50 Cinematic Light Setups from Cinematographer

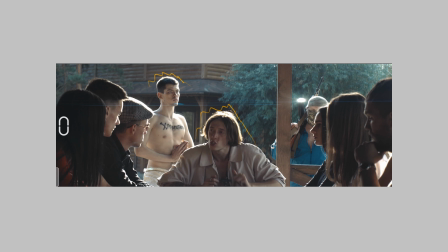Now we even go more further and put them inside the kind of wood structured with roof on top, and that's even more complicated because obviously didn't have any bounce,
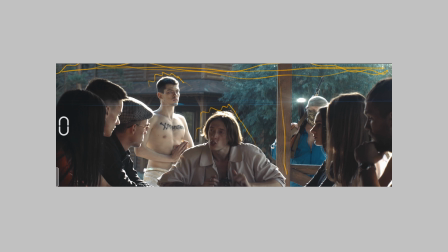didn't have anything around the kind of additional light source, HMI, or all of this kind of. And if I just turn around the scene, have just the front lead things, it's gonna be bad. And that's kind of low budget, easy peasy approach to kind of handle it exterior things.
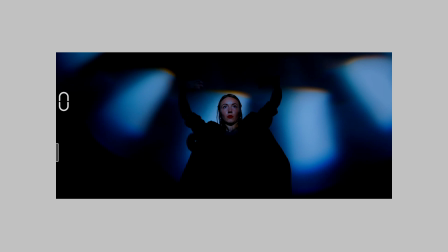And let's back to another shooting day in the theater, and when the camera goes back we have kind of dynamic lighting on the screen.
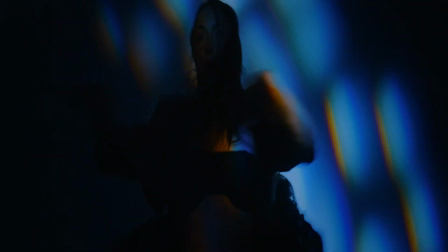And as I mentioned before, in theater it's nice to have all around 360 neg, because if you just blasting the light to some object
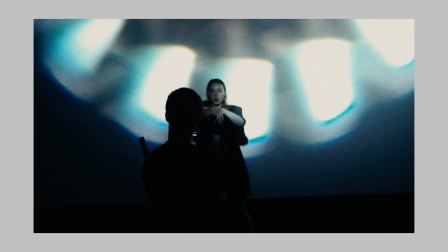in the scene or a ceiling or nearby your kind of white walls,
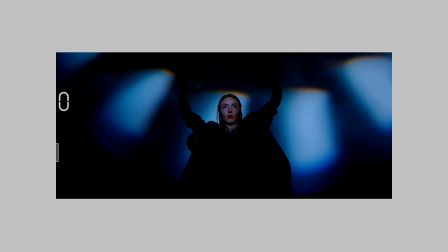then lighting would be bouncing around, and that's tough to control.
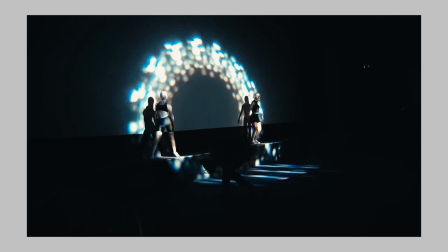We have just a screen up front, and we're blasting lighting into it with dynamic circle gobo thing,
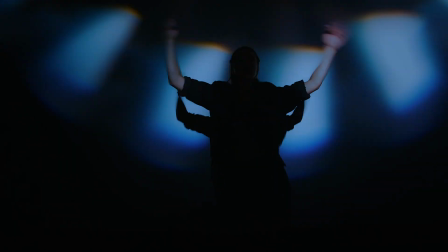and our interesting contrast ratio from the lighting to the dark has a clean shadows, all of this kind of juice there,
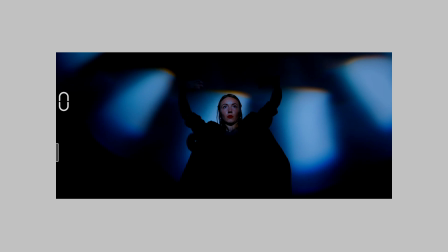and that's beauty of shooting in the theater.
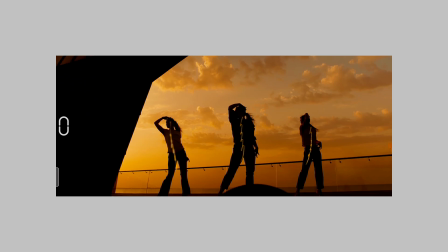I would say most cinematic lighting scheme or most powerful thing, at least for me, is playing with shadows and lighting in terms of having silhouette,
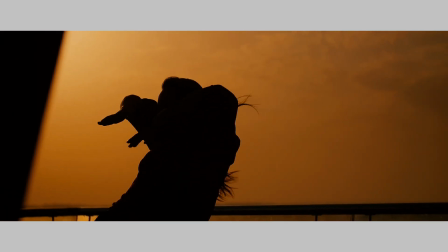having people in the darkness, and then they appear with light,
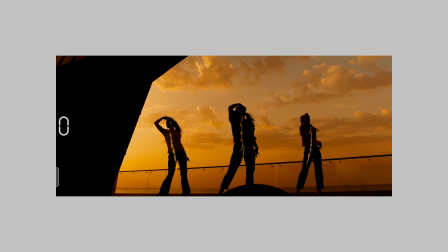then go to the darkness, and that's kind of depth between the completely dark
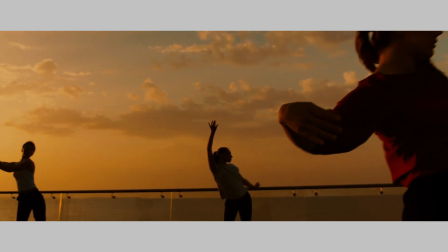scenario and the kind of image behind them. For example, as you can see here, we have a
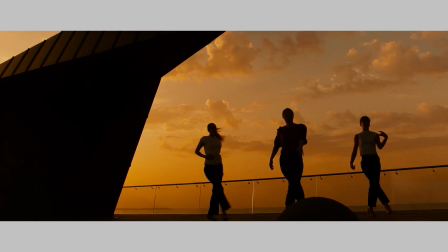nice sky and depth and lines, yeah,
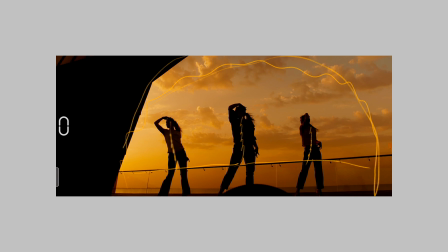around them. But the main idea, what I doing here is dancing and kind of feeling emotionally more in terms of mood outside. The focus here is not only on them and the movement of the things,
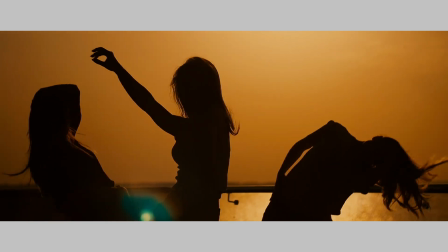because they in a silhouette you can kind of more divide the movements,
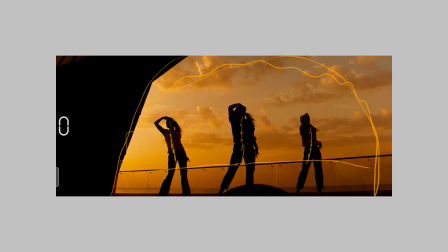and sharpness between the shadows and lighting is more different. And but the main thing here, I would say, is the sky and the big emotional moment between them and this beauty of the nature.
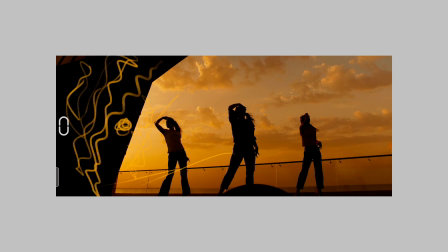And that's kind of beauty of the just jumping into your car, bring the camera,
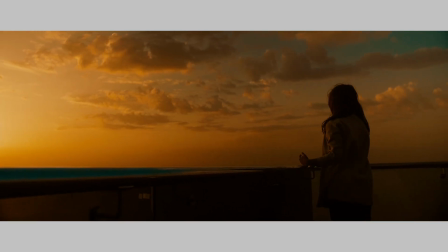bring the friends, and do something together on a sunset, on a sunrise. First solution for budget nighttime exteriors is just to put the actor in the middle of the streets with basically practical lights around them, as many as you can. Then you can basically enhance your sensor with more lighting in terms of basically tracks, basically the cars driving around the streets, also create some ambience and also create some natural feeling of the buildings.
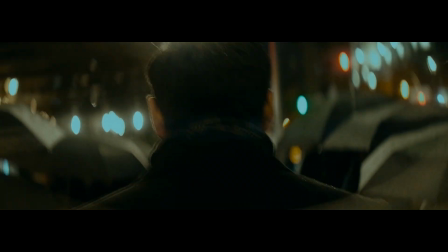I stuck them together like this, both sides, and we have main actor,
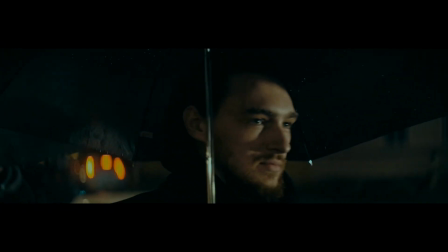and we kind of following the main actor, and then actor goes back, and we just kind of goes back in time,
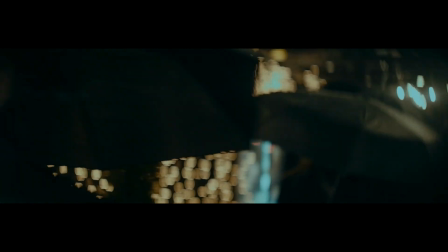you know, same things.
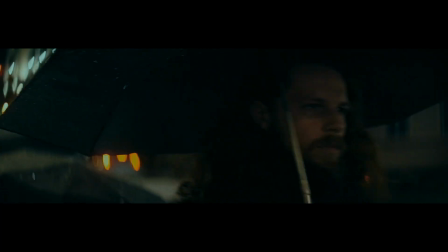But what was a main solution for this one, because we obviously don't have any professional and stunning equipment there in terms of lighting, and also don't have a time to set up anything else because we didn't have any approvals from the government to shoot there. Even the one thing what I had there in terms of lighting, it was my same LED panel, basic LED panel without diffusion, without nothing, just a couple barn doors working from MPF batteries, and we just placed this just more right-sidey,
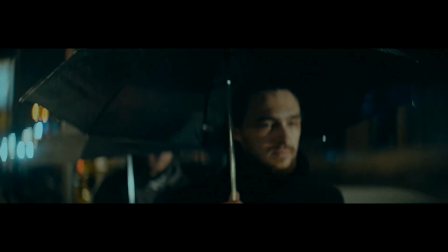and I follow the person, then back, and we constantly have this panel stand by on a tripod
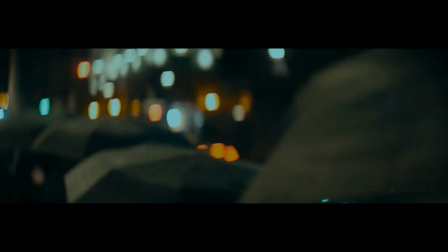from the right side of the street to kind of create illumination on him.
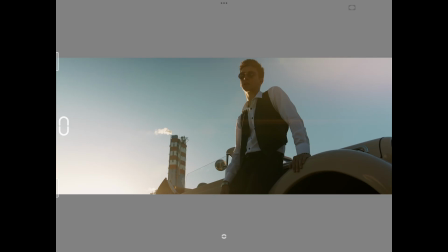Let's take a look at exterior, another version of sunset-ish scenario.
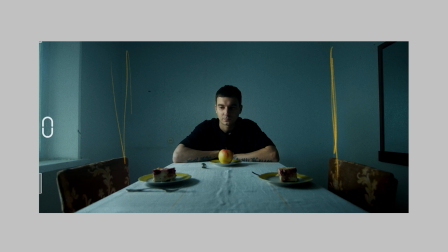We have some depth like that, center framing, and supposed to be window here. And we're kind of motivating our main key source through that window like this,
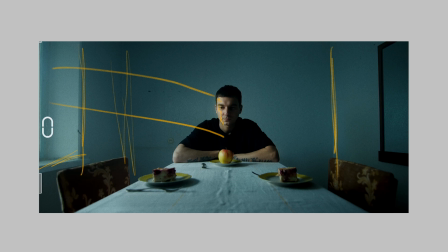have a nice split light effect on him. We have a light, have a shadow, have a light, yeah. But we have just small LED panel right here with kind of barn doors and small diffusion frame
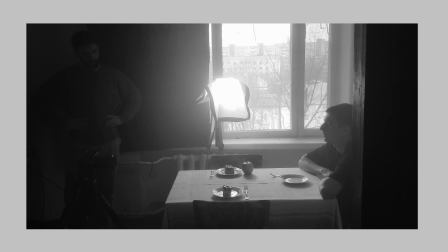on top of it to make sure we have slightly more kind of softer light.
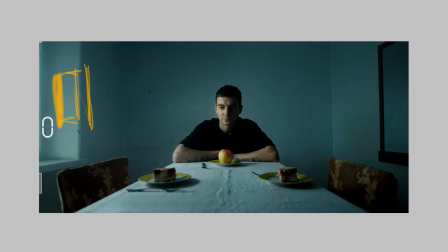But in general, it's pretty dramatic, pretty, I would say, low-key scenario when I just want to have kind of this situation when he has a split, not completely wrap around, not just a Rembrandt thing,
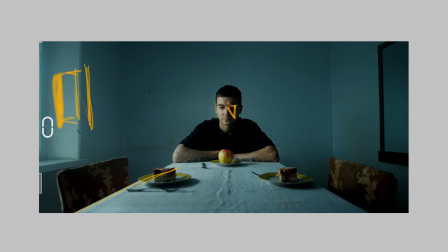not that. It's just a split one, and all of the lines goes into the him basically,
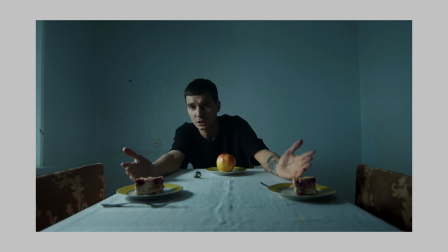and we have simple and same time effective image in terms of immersive to the story,
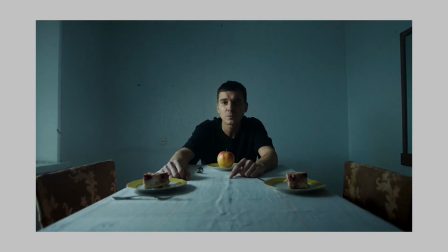and not just having bunch of tracks,
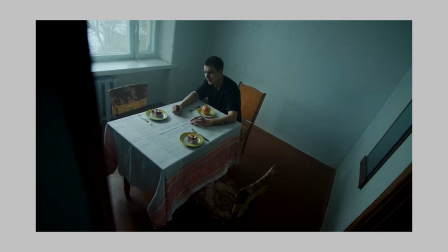bunch of other things, because he's supposed to be lonely in this situation,
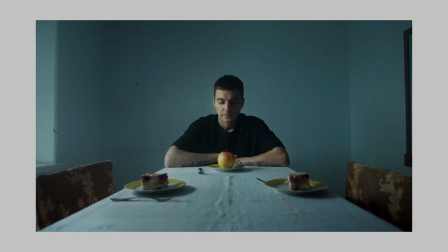and all of the empty walls here also kind of attach him to this
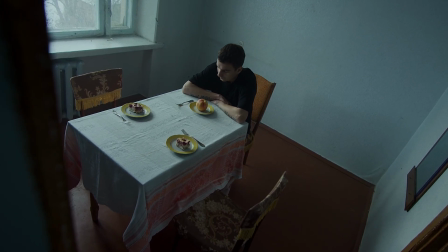situation with the empty and broken family around.
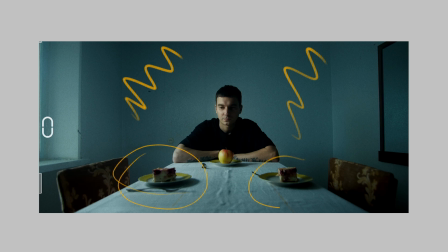And as you can see, we have some food on the table but no people. Not all the time you have to have like a backlight or something like that, especially in the modern cinematography. If you just keep attention on the lighting nowadays, how they
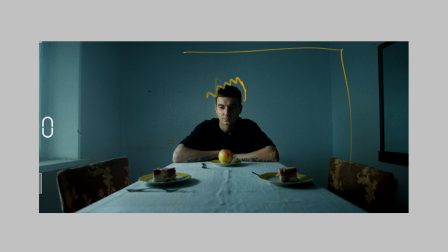did this, like a Netflix shows, all of stuff, most of them kind of, because of the cutting corners, because of the productions start to be more fast, go with more natural approach, throw light through the windows and a bunch of cracks around, and that's all.
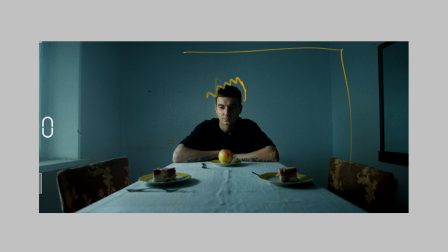And if we need to rig something, yeah, emphasize the prag. For example, if I have a prag here, and obviously we have to have kind of edge on him, and then we can put the combo stand, put the arm here, and kind of tube
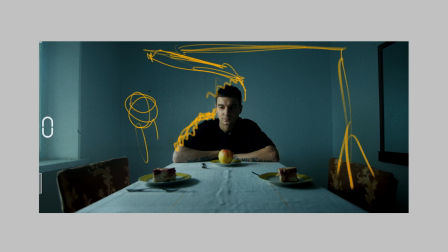under like that, and create some kind of edge and enhance the lighting from the prag.
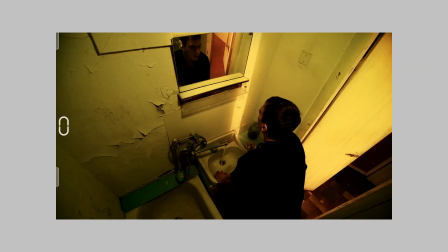Next thing I would say is more even simple and kind of more cinematic, filmic approach to the thing. Just go down a little bit low key scenario, but in terms of depth and camera,
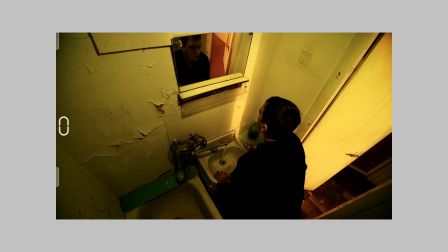here we have kind of high angle thing when I'm just looking at him towards the mirror, and also we have him here, but the lighting goes from the door.
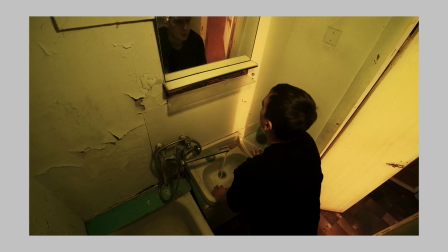Yeah, as you can see, that it's just a slightly punch,
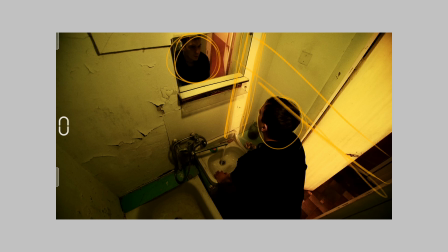and we have this nice hard slash in the bathroom. But it's not enough, because if you just blast in small like that, small slash here,
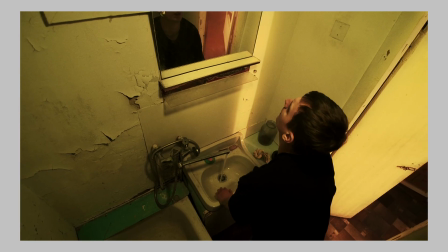and it will be bouncing a little bit to kind of bring up exposure in the room.